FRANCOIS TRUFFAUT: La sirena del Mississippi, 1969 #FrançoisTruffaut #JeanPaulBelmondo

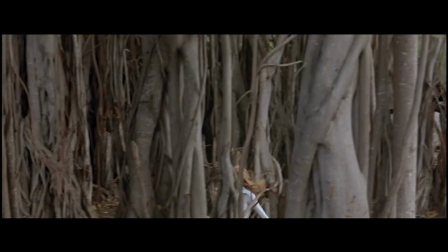Al igual que el ave, Julie, Marion, permanece enjaulada en esa gran mansión y terminará por hacer lo mismo.
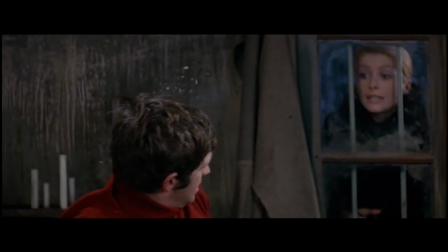Para culminar dicha metáfora, es con su abrigo de plumas de ave que vemos a Marion durante el final de la película.
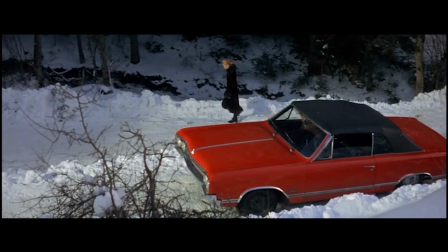Este aspecto lo podemos interpretar como una afirmación de su personalidad, la de un alma y un cuerpo libres, más allá del ambiguo final del filme.
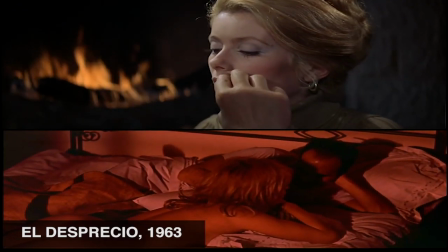Como ya dijimos, la sirena del Mississippi nos puede hacer pensar a obras como la del desprecio de Jean-Luc Godard.
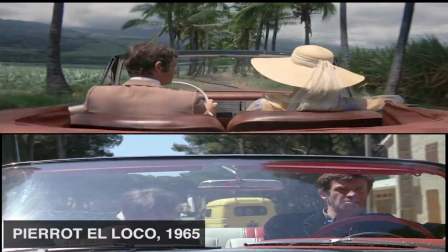El trayecto de una pareja de fugitivos a Pierre Role Fou, del mismo director y en este caso del mismo actor Jean-Paul Belmondo.
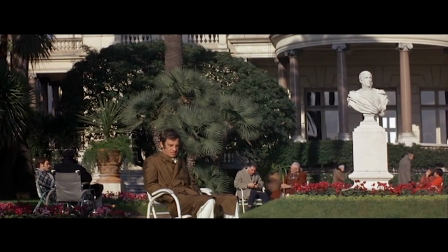Uno de los directores más citados también son Jean Genmar, por la elección de algunos de los lugares donde se desarrolla la trama, como de secuencias extraídas de películas de dicho director,
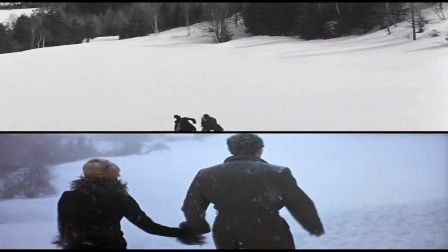como del mismo y casi idéntico final de La Sirena con el de La Grande Ilusión,
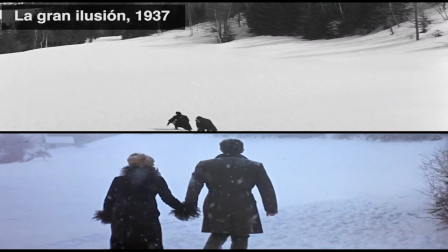donde cada pareja de actores termina por huir al país vecino, que en este caso representa la libertad, Suiza.
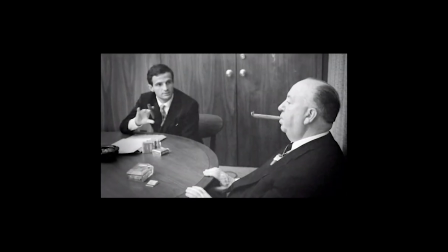Continuando la línea de nuestros maestros, nos encontramos una vez más con Alfred Hitchcock.
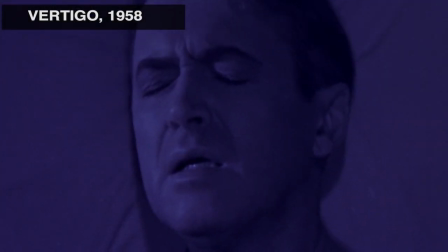Obras como El Vértigo no solo se asemejan en la trama, se entran en la búsqueda de dos mujeres que podemos calificar como fatales,
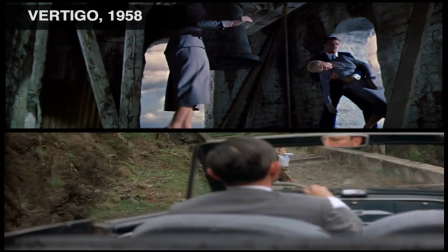o el de la mujer cómplice y participe de un asesinato y de juego de manipulación.
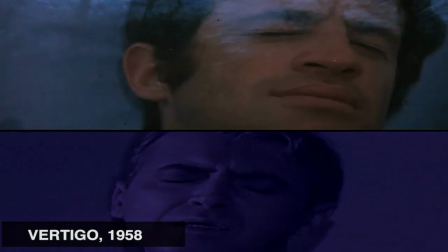En lo visual, secuencias como la de los sueños o pesadillas, padecidas por ambos protagonistas en clínicas, son reforzadas por sus bandas sonoras muy parecidas.
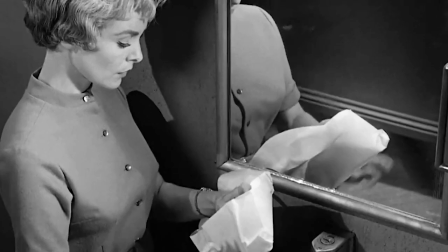El clásico thriller de Psicosis es citado en secuencias tanto claves como decisivas de la película.
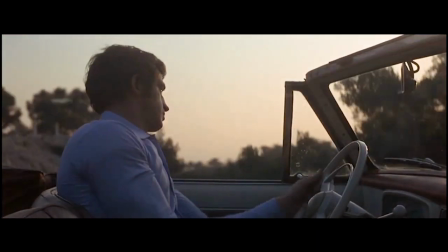La primera, en donde Mael lo vemos conduciendo en busca de su dinero hacia el banco, y la otra en el asesinato del detective.
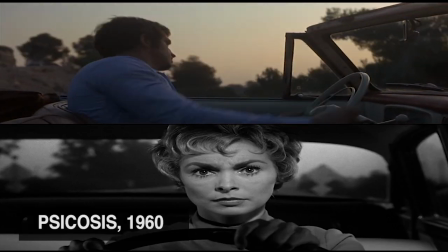En el primer ejemplo, como audiencia nos relatan por medio de la voiceover lo que sucede después de este cuarto trayecto,
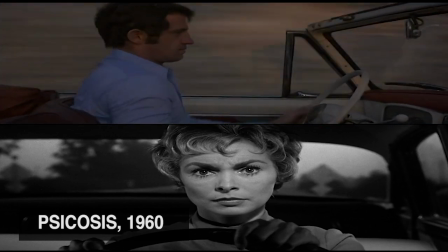es decir, la fría revelación del delito del cual él es la víctima. Dicha revelación la oímos pero no la vemos.
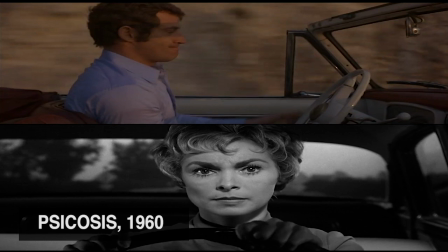Lo mismo sucede en psicosis, pero a la inversa. En este caso es Marion, la ladrona de psicosis,
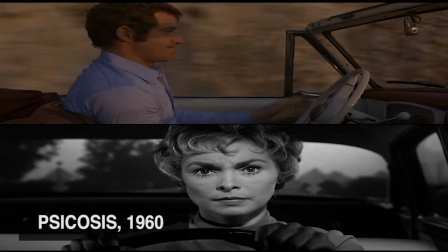que también conduce un auto en una ruta, pero esta vez se imagina lo que probablemente pasará apenas se descubra su delito.
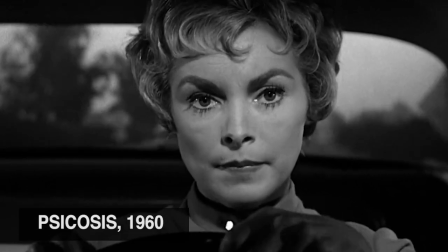Dicha imaginación también es contada por medio de la voiceover, es decir, que como audiencia la oímos pero no la vemos.
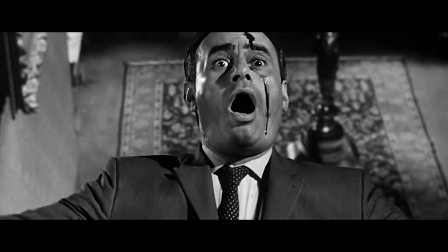Y por último, en el asesinato tanto frío como inesperado y hasta parecido de los detectives de ambas obras.
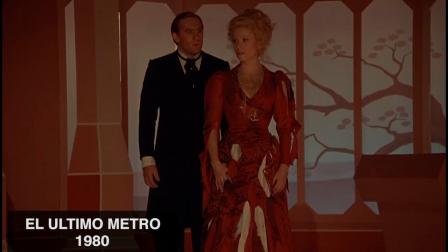En otras películas del cineasta, tanto anteriores como posteriores, notamos un eco entre dos secuencias altamente eróticas,
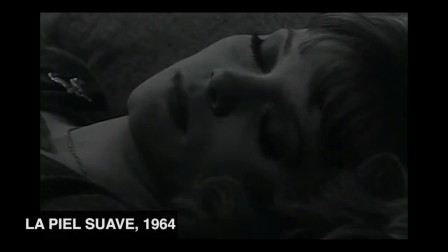ambas protagonizadas por dos hermanas, las actrices Catherine Deneuve y François d'Orléac, en la cabaña como último lugar para terminar otra de sus películas,
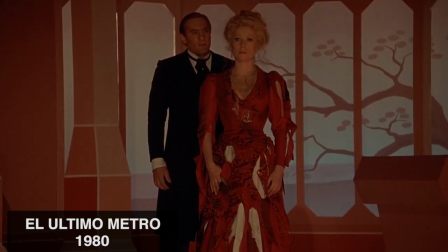en el personaje del contador, en la repetición de algunos de los diálogos evocados por la misma protagonista y actriz,
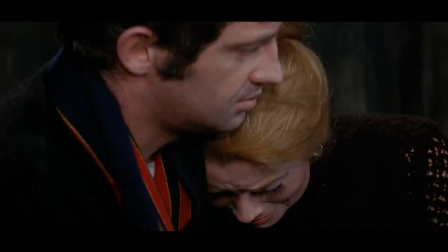como el tema del amor fatal, muy presente en la obra del director, pero que en otra de sus películas se repetirá al extremo.